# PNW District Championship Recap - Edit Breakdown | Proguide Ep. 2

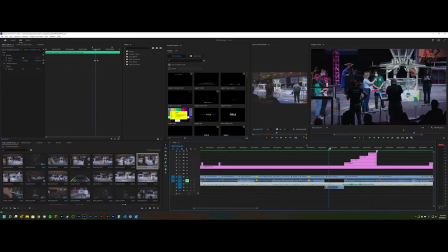[16:17]
While our scout lead Felix is talking, and then when the crowd cheers, I actually do also have to lower the gain on this clip, so this actually ends up going down to -24. So between these two clips right here, both of these are set to -24. I don't bring the music back up until the clip is actually over,
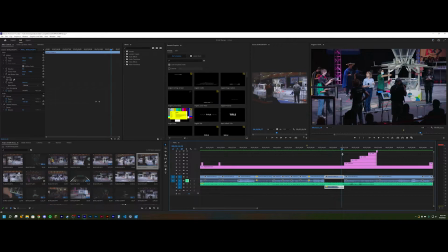[16:35]
and the reason why is I don't want to blow out your ears, but anyways, so that's sort of like the audio mixing that needs to happen there. We don't have our second pick because I'm pretty sure my camera died after like the first round picks were done, so I just didn't record the second pick.
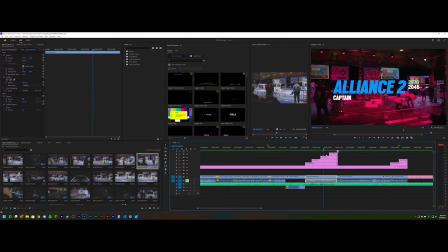[16:51]
And so that's the reason why this segment here with Alliance 2 and all of our team numbers is so long. Normally it wouldn't be that long because obviously we have all of the other the second pick footage, which would normally take up like probably up to here. But it kind of worked out in our favor because there were like sort of like 4 clear stanzas
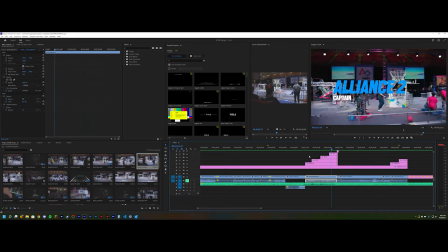[17:11]
of this like rap section, and so we were able to go Alliance 2, 2976, 2046, 488, and then you kind of transition out into game footage. This section I actually really liked because once it goes back out into like the song, it's like this like really hype like anthem, and then we can sort of show like one of our most impressive auto clips as well here,
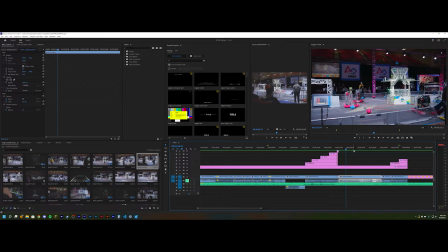[17:31]
which you'll see like sort of like the same theme returning in the Houston recap, right? Where we have our auto clips. Now we don't officially call this like auto because 2046 is running their 5-ball auto instead of us.
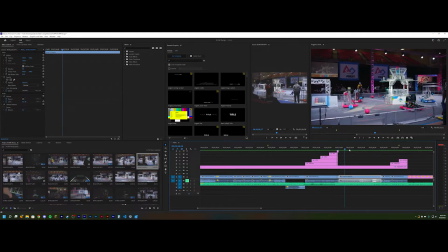[17:45]
So like showcasing quote unquote auto with us in the back over there running our 2-ball auto would be a little bit sad. So DCMP doesn't officially have that auto tag, but this is your auto clip that we always have to include. But that whole sequence kind of looks like this.
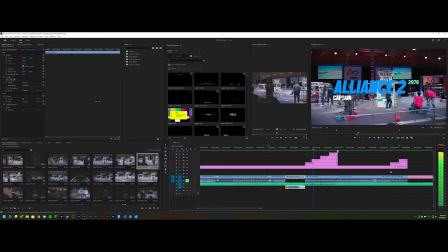[17:59] I get that magic all on me, I feel like I'm chasing my grave. Enemy circle around me 360, I count them with 8. I've been equipped with the spirit beside me since I was a baby, just getting chaotic. I made me a product for causing the chaos. Where you in this gothic underground city, we all sin. If I bring a couple rounds with me, then we all win.
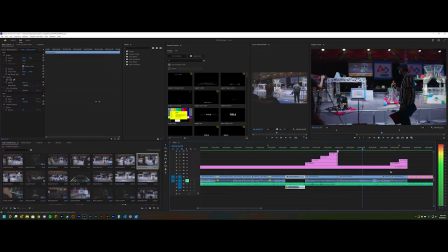[18:17] I came back and brought the crown with me, the king's king. Break your nexus and your neck, cause everybody's on your head.
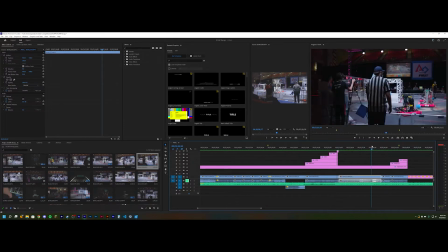[18:30]
Anyways, but that's like sort of this like whole alliance selection part, and this unfortunately came so late in the song because this section like is the only I was like listening through it and I was like, this is the only real section that we can talk about like playoff alliances. So we only really get to show the auto clip and then one more game footage clip, and then we have to just go to results.
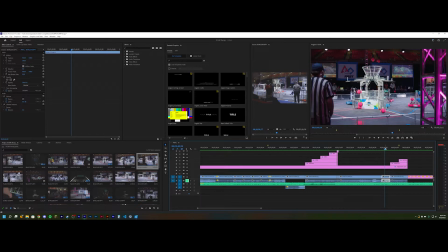[18:46]
It's not optimal, but it kind of works because our playoff clips this time around were not amazing. But also I kind of wanted to talk here it is. But like, dude, First Washington, they have like crazy DCMP production.
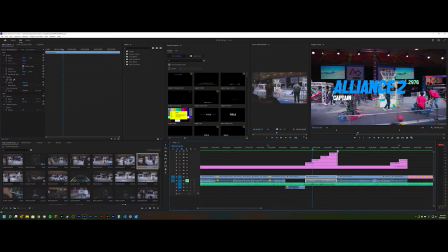[19:04]
So you can see like up here they have like a truss, and they have like all of these like motorized like lights. They're all on like 3-axis gimbals or something crazy like that. And what they do is when match scores come out, you can see on the screens in the back there red alliances coming out right here, right?
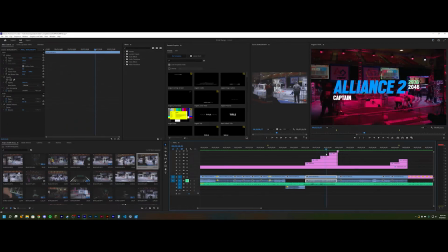[19:21]
And all of the lights will change color, and so it makes for really cool B-roll. You literally don't have to do it. You literally just like you can point the camera at the field and you don't have to move it at all, and you still get a crazy cool shot.
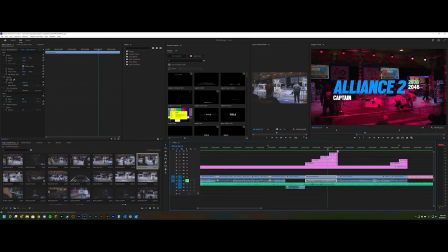[19:35]
So DCMP I think was like my favorite competition to shoot at by far, just because of how cool the field lighting was. Especially also the field lighting is like a neutral white. like if you look at the Auburn recap, at the Bonnie Lake recap, because you're shooting just like in like a high school gym, right?
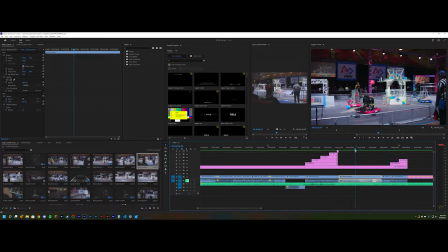[19:53]
A lot of the time the lights are going to be very yellowed, or it's just going to be like this weird shade of like fluorescent, right? It is horrible. It makes your colors look so bad, but at DCMP it's so nice because they have like this crazy lighting rig,
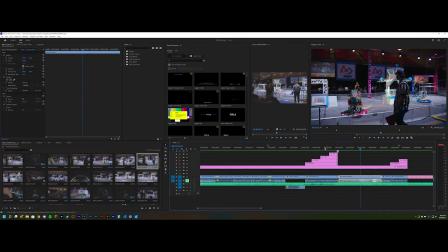[20:07]
and especially like also they have like the upwards pointing lights on all of the trusses that are all purple. It's like the whole set is just so great. But anyways, and then again,
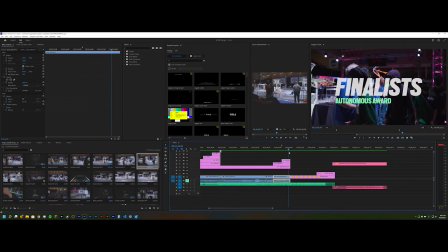[20:17]
I just don't have that much time at the end of this song to talk about, you know, our results. So it's very simple.